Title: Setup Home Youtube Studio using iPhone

There's also an in-app purchase that you can get which will allow you to unlock a
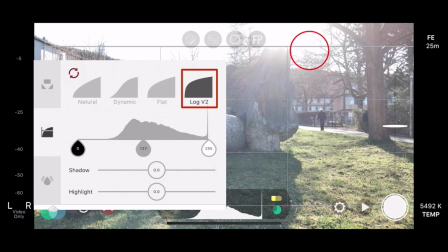251s
picture profile like a flat and log that will increase the dynamic range,
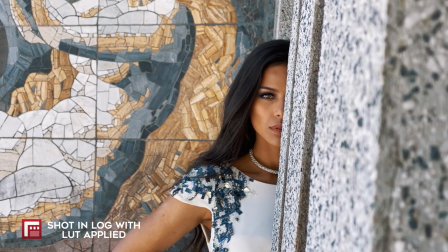256s
which is also great for color grading your video afterwards. If you want, you can also use your native camera that works well too. I just like having more control over my camera. Okay, so the next thing we're gonna talk about is lighting.
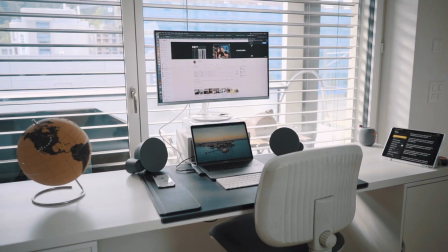272s
So there's a big window over here, but we're not gonna use this as our key light.
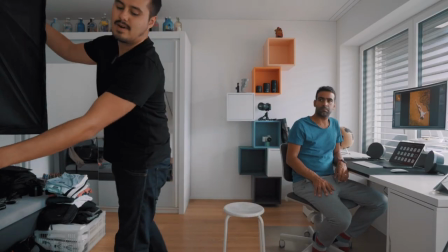277s
We're actually gonna use this soft box over here as a
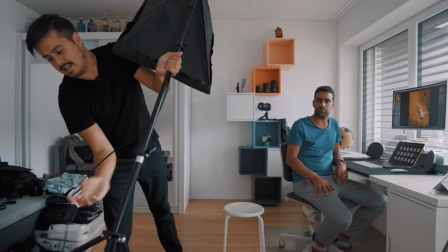282s
key light and I'm gonna place this soft box
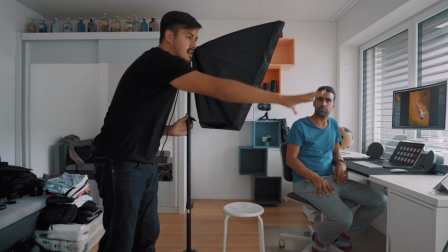287s
about 45 degree away from the camera and above him.
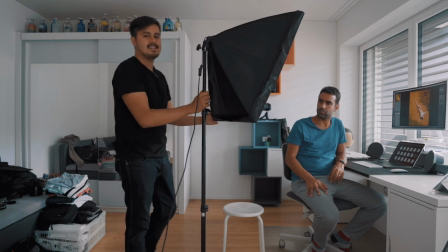295s
So that we have like this natural light coming from above.
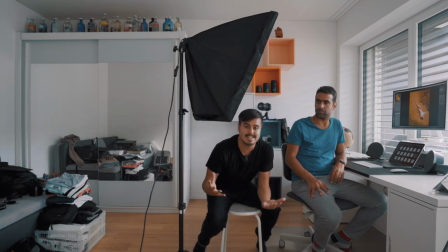301s
And the reason why you want to use a soft box is because it produces this soft light,
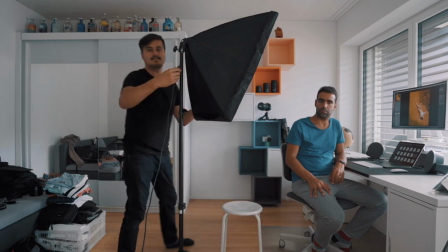309s
not giving you those harsh shadows. So we're gonna turn this on and we're gonna see how it looks.
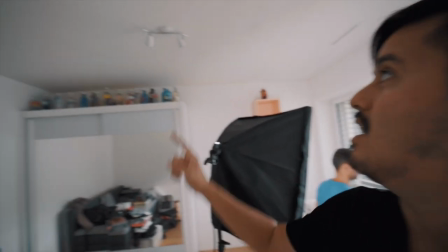318s
And another thing you should avoid are the lights in the room.
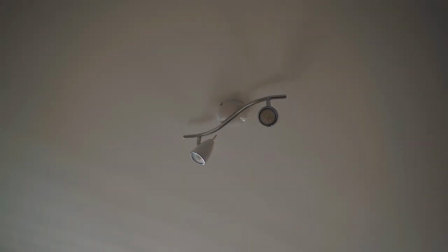323s
You wanna make sure that you turn your room light off because you don't wanna mix different temperatures.
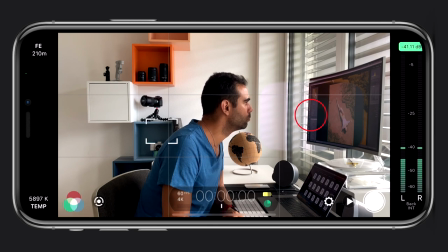331s
So as for the focus, I wanna set it on him and lock it.
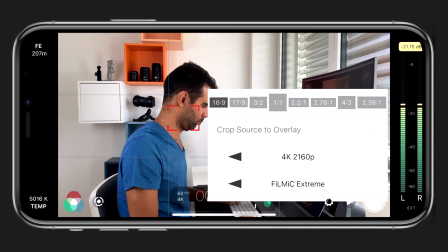336s
So we're going to set our resolution to 4K, which gives us the highest quality possible. The encoding rate will be filming extreme because it captures more information and therefore has more quality.
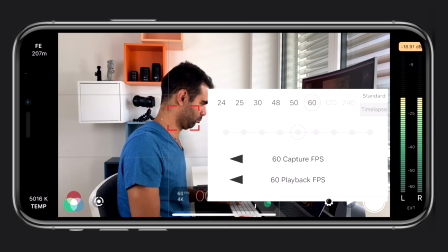353s
Frame rate, I'm going to set to 25 frames per second.
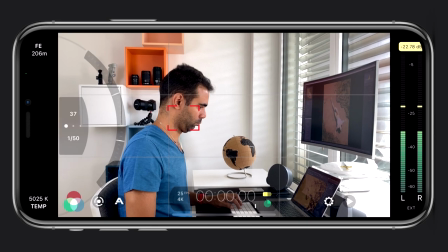357s
And as for the ISO, I'm going to set this as low as possible.
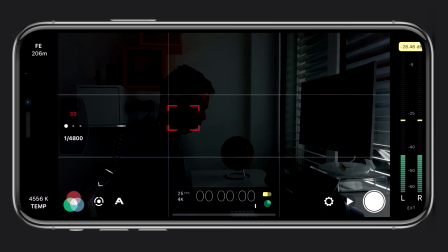362s
I'm gonna lock it and then I'm gonna set the shutter speed
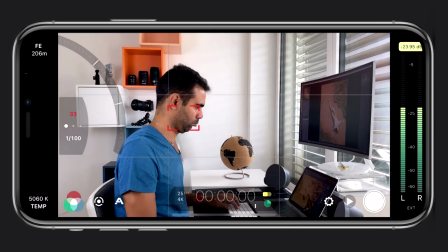368s
double our frame rate, which is one over 50, okay?
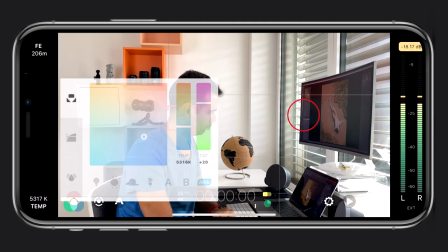373s
So the next thing you want to do is change your white balance and you don't wanna set it to auto,
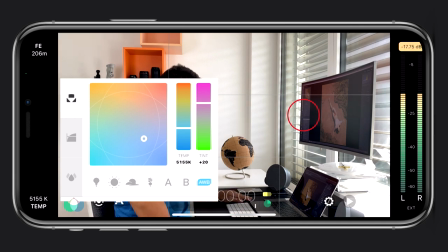379s
you wanna lock it because otherwise you will get these color shifts all the time. You can use the presets below and I'm gonna use the sun preset.
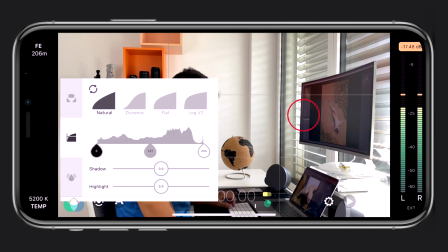391s
I'm also gonna record in Log V2.
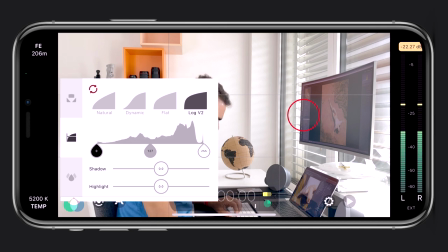395s
Like I said before, Log allows me to color grade my footage afterwards. Audio is half the viewing experience. So you wanna make sure you invest in good audio. And this is the Rode VideoMic Mi L that you can just plug into your phone. And you wanna keep your audio between minus six and minus 12 decibel. otherwise the audio will peak and distort.
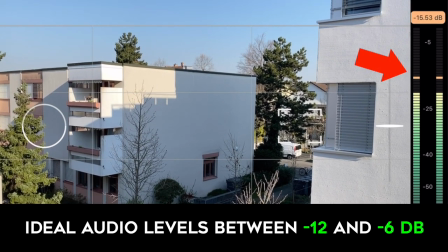424s
With Filmic Pro you have your audio levels and you can see if the audio is peaking. So the last step is presenting. You wanna be expressive in front of the camera.
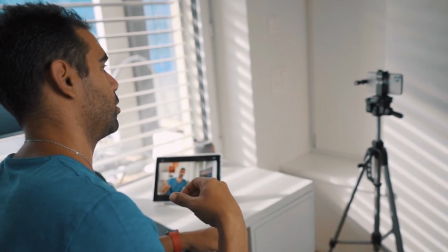435s
You also want to have your eyes on the camera and not somewhere else because you want to connect with the audience. And also try working with bullet points or with a script so that your content is more structured. And especially for those that, you know, struggle speaking in front of the camera, I highly recommend you get some kind of teleprompter that you can just read off. We're gonna do our first test. George is gonna introduce himself in the video and let's see how that will look like.
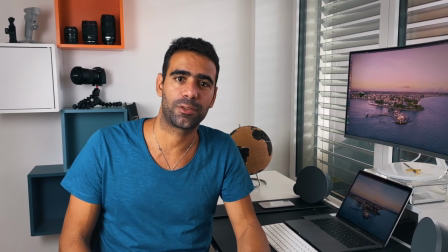469s Hey guys, my name is George. I'm a photographer, live in Zurich. I'm very excited to tell you that I'm starting my YouTube channel, which will be all about photography.
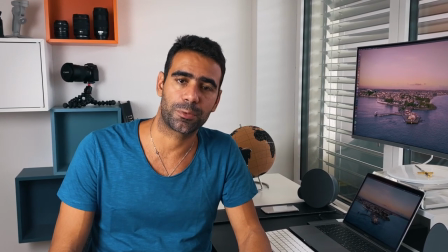476s I've been very active on Instagram. I just reached 4,000 followers, which I'm very happy.
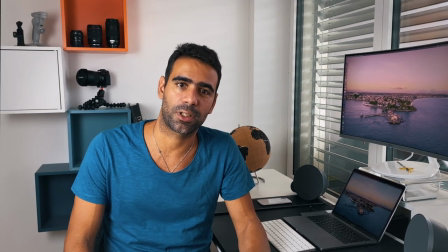481s So thank you very much. I hope to see you guys on my channel. I can't wait to start this new journey.
All right guys, so that was it. I think George did a great job for his first video. I think that deserves an applause.